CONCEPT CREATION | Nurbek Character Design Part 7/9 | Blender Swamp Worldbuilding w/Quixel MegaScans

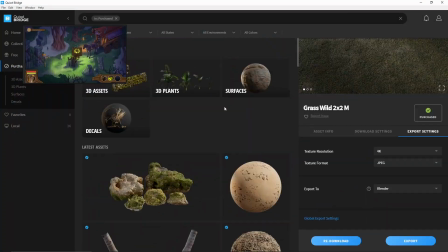[0:05]
Hello and welcome to Polycosm, my name is Kristina and we are finally continuing our work on our Nürbeck series.
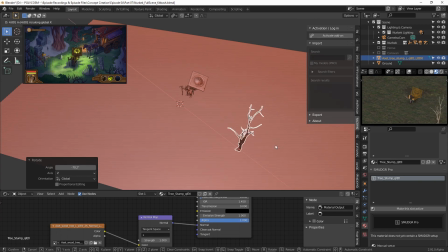[0:13]
In this week's video I'll be using Megascans purchased through the Quixel store to put
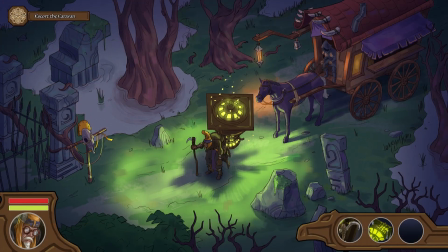[0:19]
together an in-game kind of dummy scene that Omerjohn made some concept artwork for a little while back.
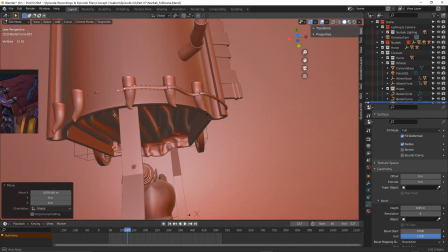[0:25]
I'll also be creating the carriage that is meant to trail behind Nurebek and putting together a rough lighting scene and camera animation.
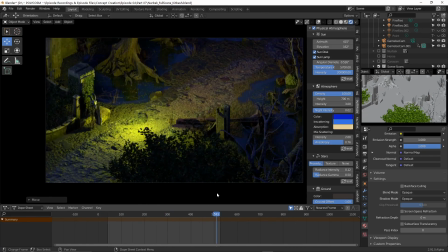[0:35]
So yeah, let's get started!
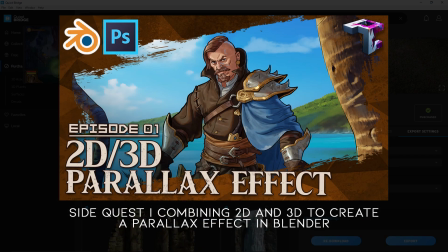[0:39]
So I already touched on how to use Megascan assets in our first side quest video,
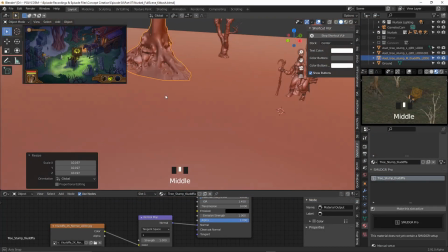[0:45]
so if you're curious about how that whole process works, definitely check that video out!
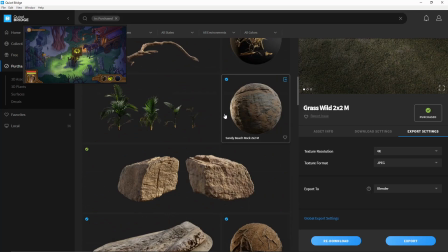[0:50]
In this video I'll focus more on world building and how to tweak the model textures
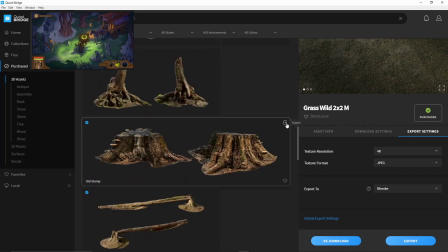[0:55]
and use decals so that they all look like they kind of belong together in the same world.
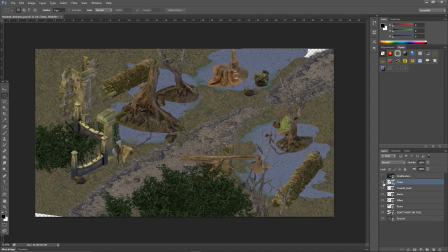[1:01]
I'll also show how to prep the renders so that Omorjan can paint over them in photoshop before reprojecting them back onto the models for an extra kind of added stylized look.
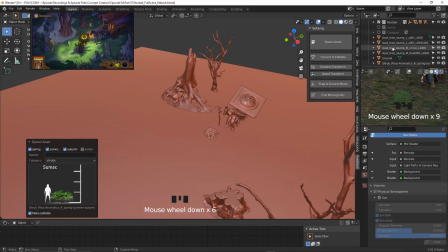[1:13]
Oh and by the way you're gonna see some texture glitching which i think is caused by the fact that i'm using the experimental alpha version of blender
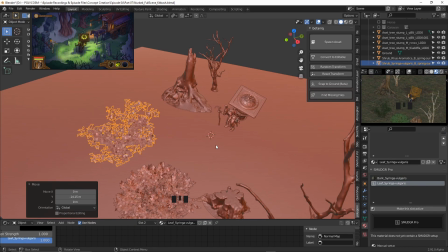[1:22]
for some reason when i import quixel mega scans using the bridge software
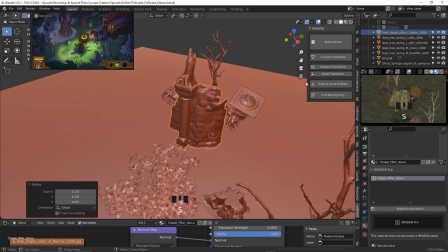[1:27]
some of the texture notes gets mixed up hopefully it isn't too distracting for you guys if any of you know what might be causing this please let me know in the comments below because it's quite annoying
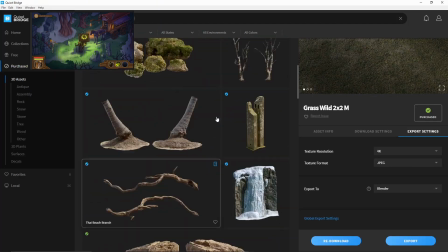[1:40]
so when approaching world building i tend to think more about the story itself
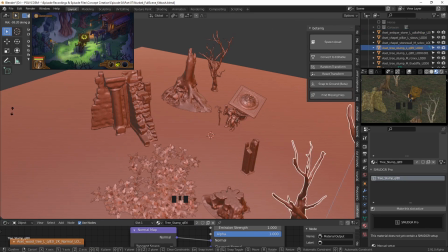[1:47]
environments just like characters can tell really interesting stories and even though we're seeing just a portion of the world through this like fixed camera lens we need to kind of think about what's outside of this lens what sort of
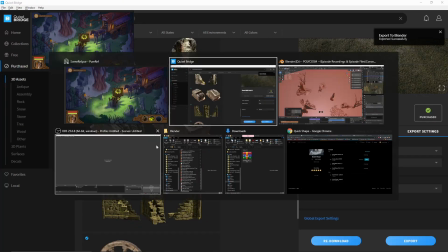[2:01]
people or creatures walk down this path have they hung up warnings to warn
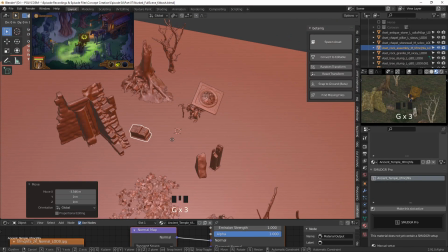[2:06]
other people from entering. We know Nurbek is sort of like a light guardian that travels down this road lighting up his lantern to ward off harm.
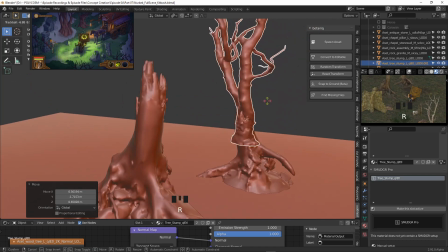[2:16]
Our idea was that he gets hired by people to help them cross these
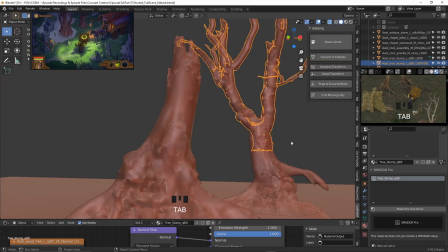[2:21]
swampy grounds and ride in a caravan supported by a lone horse.
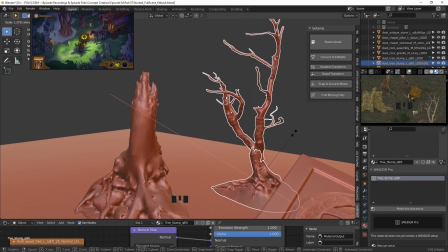[2:26]
So knowing all of that he's probably one of the few who actually set foot here so human presence will be minimal.
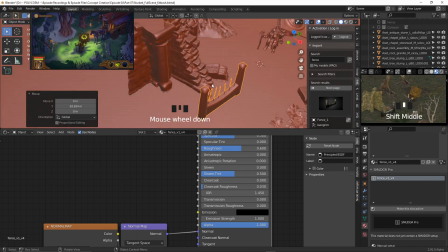[2:35]
But there are remnants of ruins, something that once was,
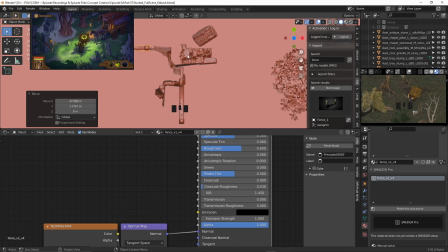[2:39]
so maybe there used to be people living here a long time ago but the land kind of got overrun by horrible creatures.
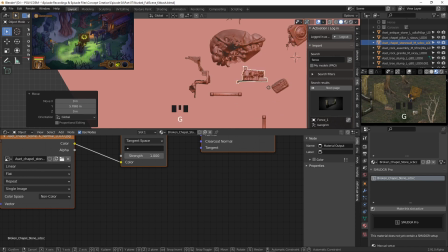[2:47]
However Nudebek found a way to get through here unharmed by taming some dangerous fireflies that will swarm and burn upon contact.
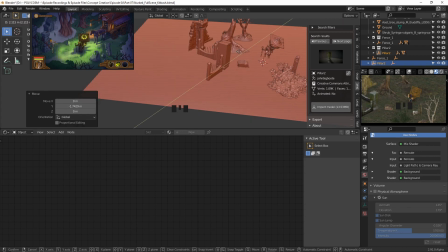[2:56]
So that's what he's carrying in his lantern and that's what he releases if he needs to defend himself and the carriage.
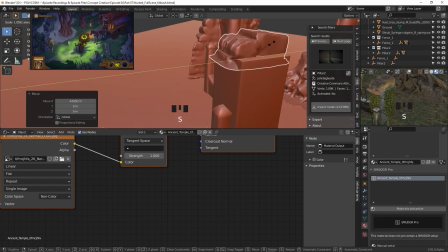[3:04]
The fireflies by the way is something I'll be adding in part 9 to wrap up this whole concept.
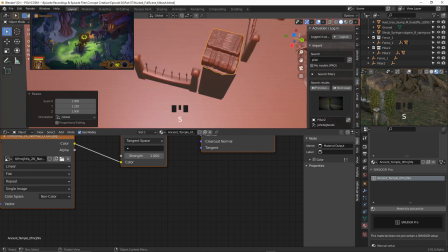[3:10]
So yeah, at least that's the story we went for.
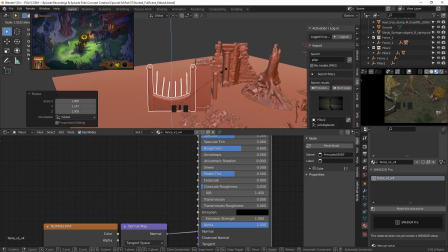[3:15]
Even though some of this might not be communicated through just this demo scene, it's still an important thing to keep in mind in order to keep designs interesting.
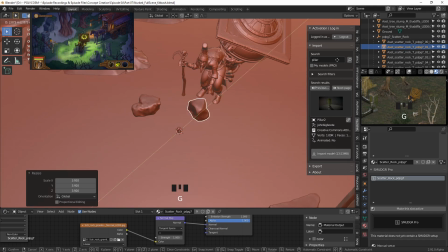[3:24]
If it was just an ordinary forest without much back thought, that would be such a boring scene and Nidbeku would look slightly out of place. So with all of that in mind, as you've been seeing, I just tried to get all the assets in first,
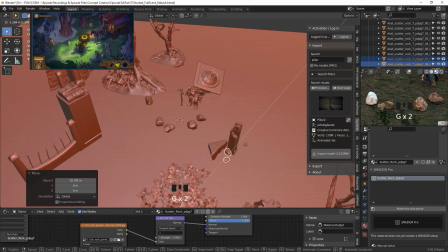[3:39]
not thinking about color correcting or textures or anything, but just trying to kind of match the original concept first. Omrijon was fairly loose with the sketch, which means I can sort of just have fun and playing around with whatever I think looks best, as long as we're kind of keeping it close to the original concept.
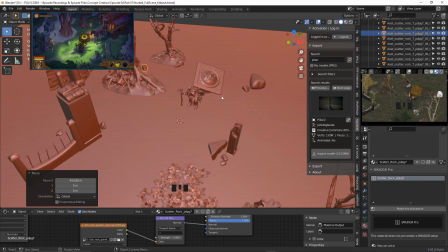[3:59]
You can see that I've opened up a separate window to the right to make sure I had the isometric view open at all times, since that is how we'll be viewing the scene.